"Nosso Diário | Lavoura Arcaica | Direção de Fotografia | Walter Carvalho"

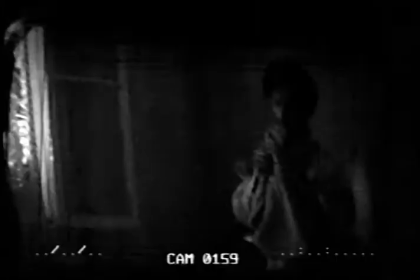Eu só tenho uma luz que entra pela persiana das janelas lá da pensão.
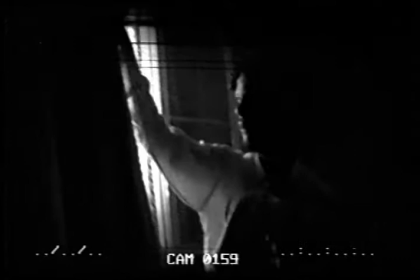É escuro. A luz tem que proteger o ator.
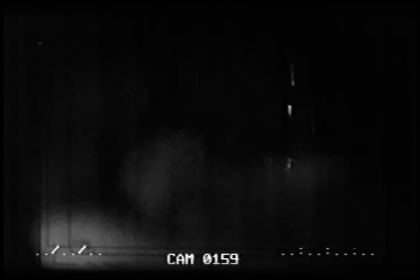E é preciso que se deixe uma área dele, do ambiente, da parede, da mesa, da sala.
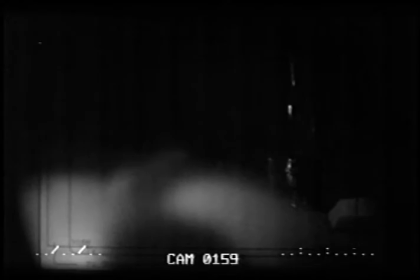Você entende que aquele objeto está ali, mas você não vê o seu contorno completamente.
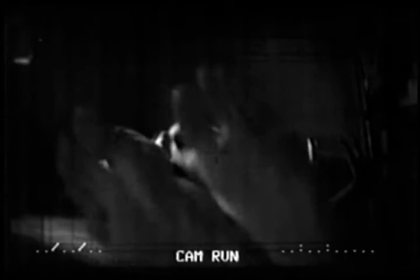Se o ator tem um pedaço dele, uma área dele que não está iluminada, o mistério vem com muito mais facilidade para ele.
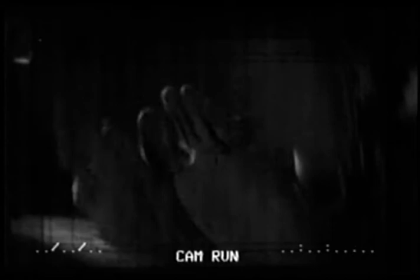Eu preciso proteger ele. Como fazer essa iluminação, essa sequência?
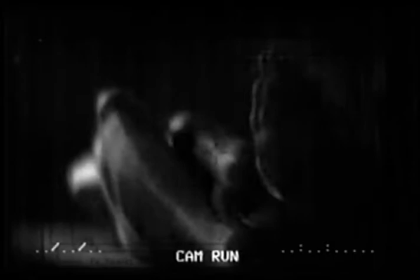Do início do filme, desse menino na pensão, no chão, se masturbando.
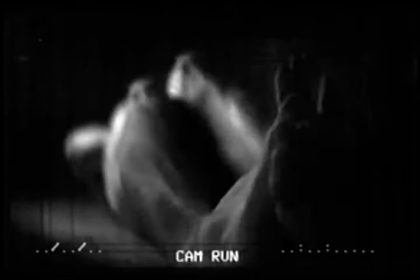Você não pode mostrar tudo. Se eu ilumino tudo, acabou o mistério, eu estou vendo tudo.
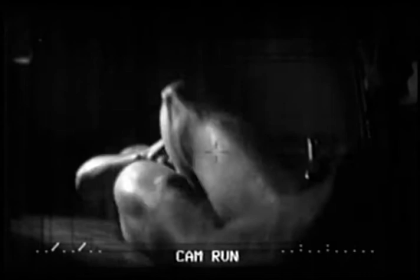É preciso que ele diga também, nas partes que está escuro, o que está acontecendo naquele escuro.
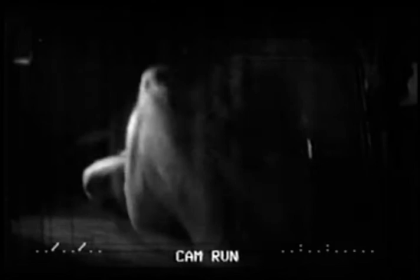Esse mistério e esse ponto de dosar é que é difícil.
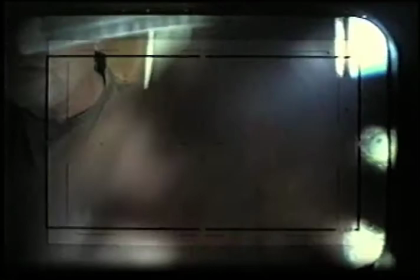O cinema tem um escólico. São as lentes. Na verdade, o mais interessante das lentes não é o que eu conheço dela,
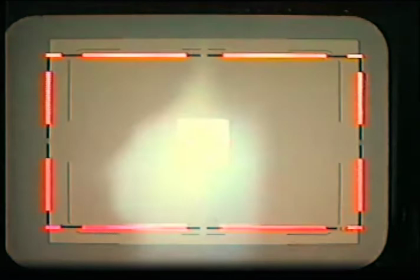é exatamente o que eu desconheço. As lentes têm uns mistérios dentro dela que a gente só vai saber na hora que aparece.
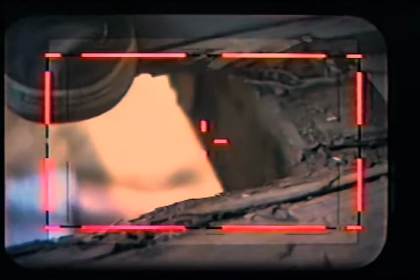E esses mistérios são em função não da característica física da lente,
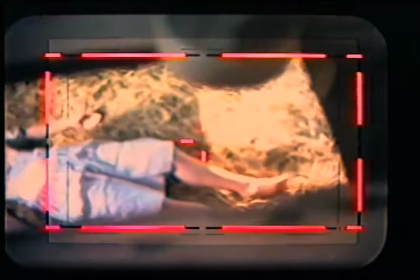mas das características do que ela está enxergando e como ela está enxergando.
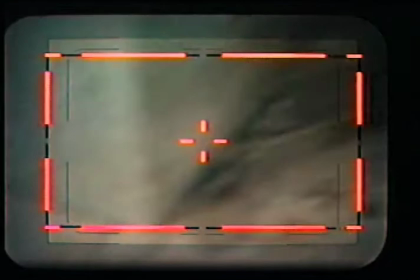Se eu estou com a lente na câmera e coloco um objeto na frente, muito próximo dela,
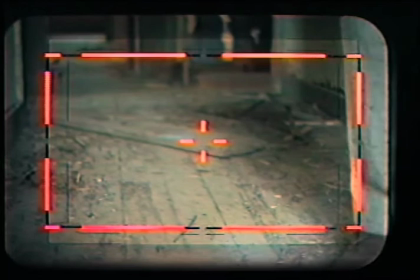eu vou criar um volume, uma estranheza para ela, porque ela não está entendendo, porque ela não consegue ter foco ali, que
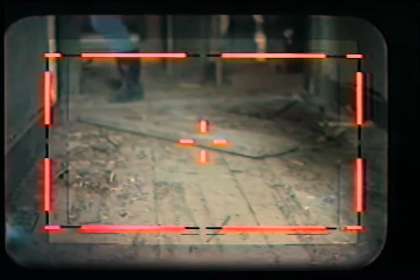pode me chamar a atenção e me remeter para uma outra coisa que eu não tinha imaginado.
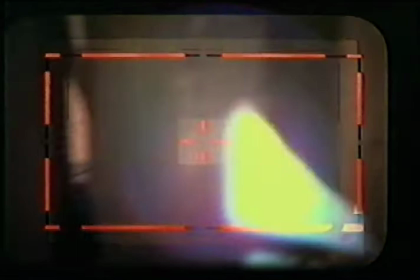No Lavoura tem muito isso. Muitas vezes a gente descobria coisas com a lente que vinha do inesperado.
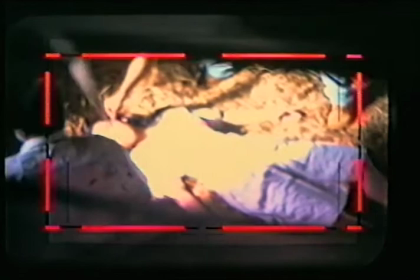E é uma coisa absolutamente técnica. Uma lente é uma coisa ótica, física, pura. E, no entanto, é através dela que você procura a alegria, a emoção.
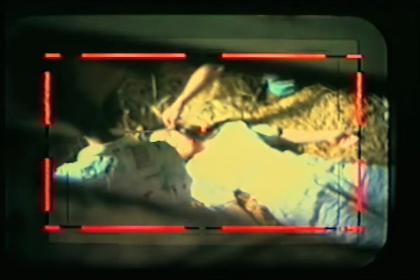Existe um poeta polonês, Zbigniew Herbert,
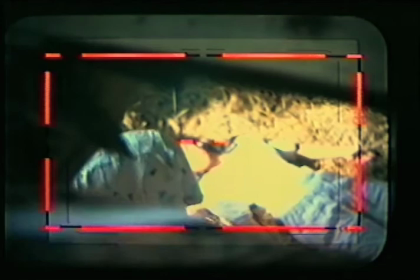que fala da ignorância que nós temos ao olhar um objeto por fora e não conhecer o objeto por dentro.
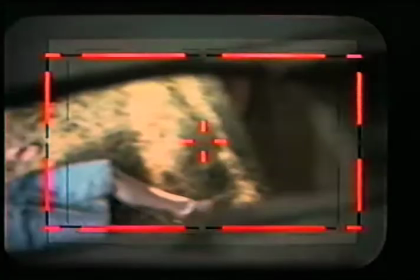Um poema que diz que você, de certa forma, está condenado à ignorância de não saber a essência do interior de um objeto.
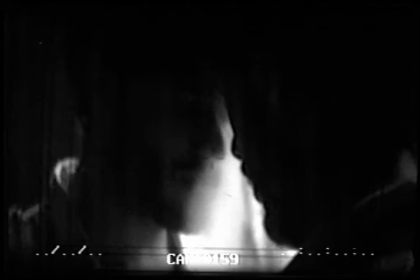Mesmo quando você parte esse objeto ao meio,
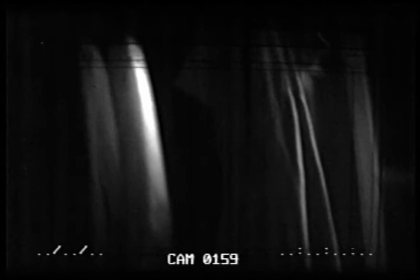são dois objetos agora que você novamente passa a ter uma total ignorância sobre a essência do interior desse objeto.
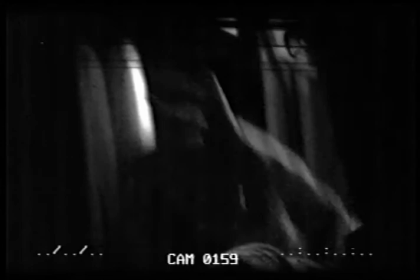Eu acho isso de uma beleza poética extraordinária,
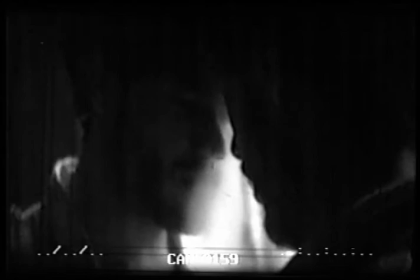mas acho que a gente tem um filme que tem pelo lado de fora das figuras e dos objetos e tem pelo lado de dentro.
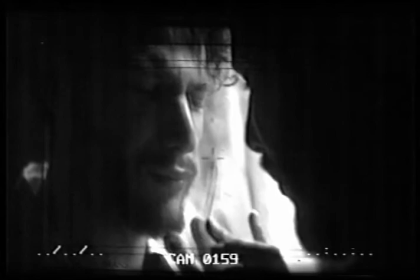E muitas vezes essas figuras estão em carne viva.
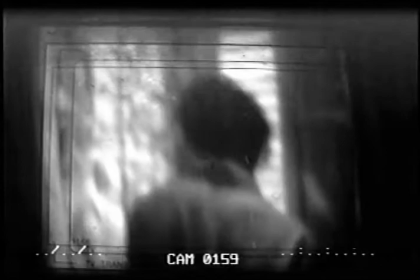Eu estou dizendo isso porque quando eu ilumino os objetos, quando eu ilumino as figuras, quando eu ilumino os espaços,
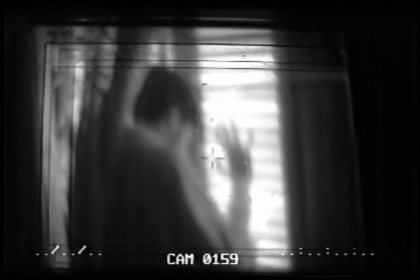eu preciso revelar uma certa verdade que está no interior dos objetos,
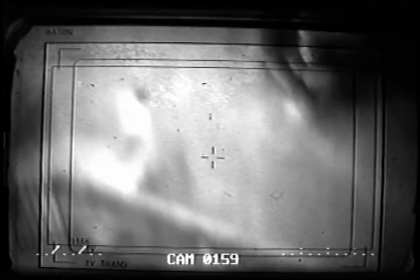com a luz e com a maneira que eu tenho de captar isso.
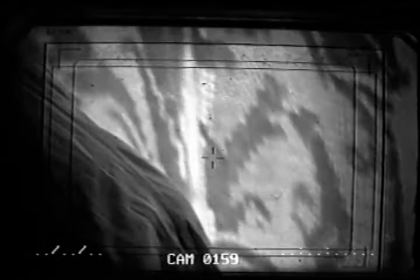Eu preciso muito mais do que revelar uma verdade dos objetos, penetrá-los.
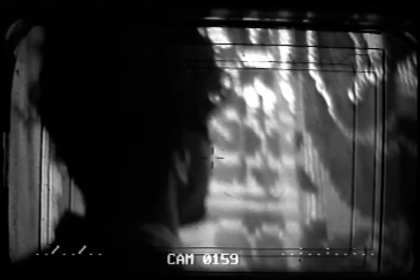O Lavoura filmou o interior das coisas também.
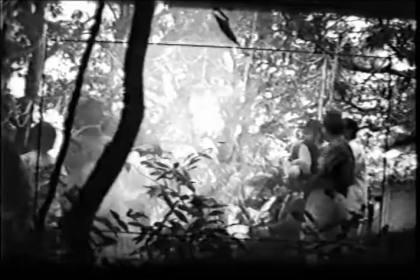A gente mexeu com os ancestrais, acabou que a equipe inteira foi se mexendo com aquilo.
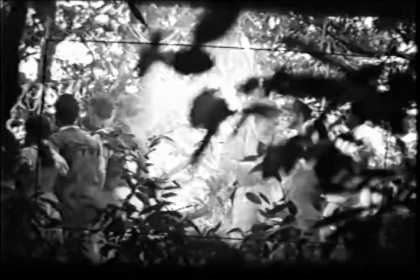Quem estava em volta da câmera, em volta dos atores, no dia a dia,
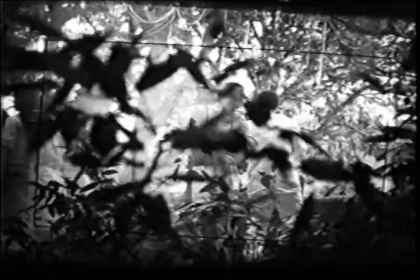no cotidiano, teve uma experiência absolutamente intensa, absolutamente intensa.
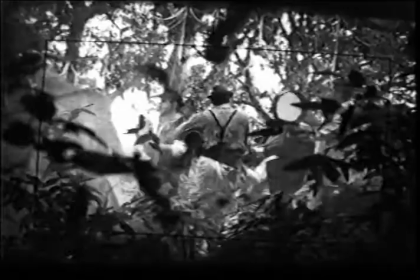Poucas vezes filmando a minha vida, eu tive momentos assim, de emoção, de encher os olhos d'água. Meu Deus, eu estou aqui, eu estou vendo, eu estou participando disso.
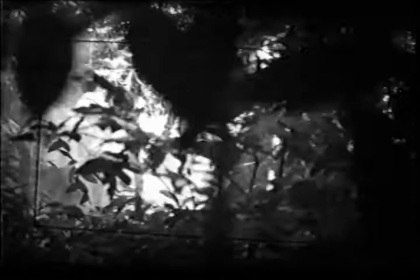E ter aquela vontade de estar ali, era mais do que estar ali. A fotografia em si não tinha a menor importância.
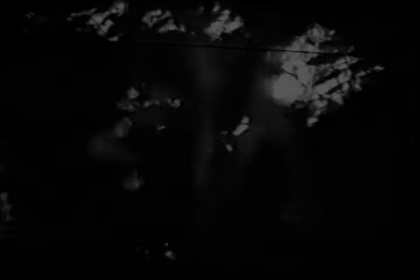A importância era estar ali, junto com aquilo tudo que estava acontecendo.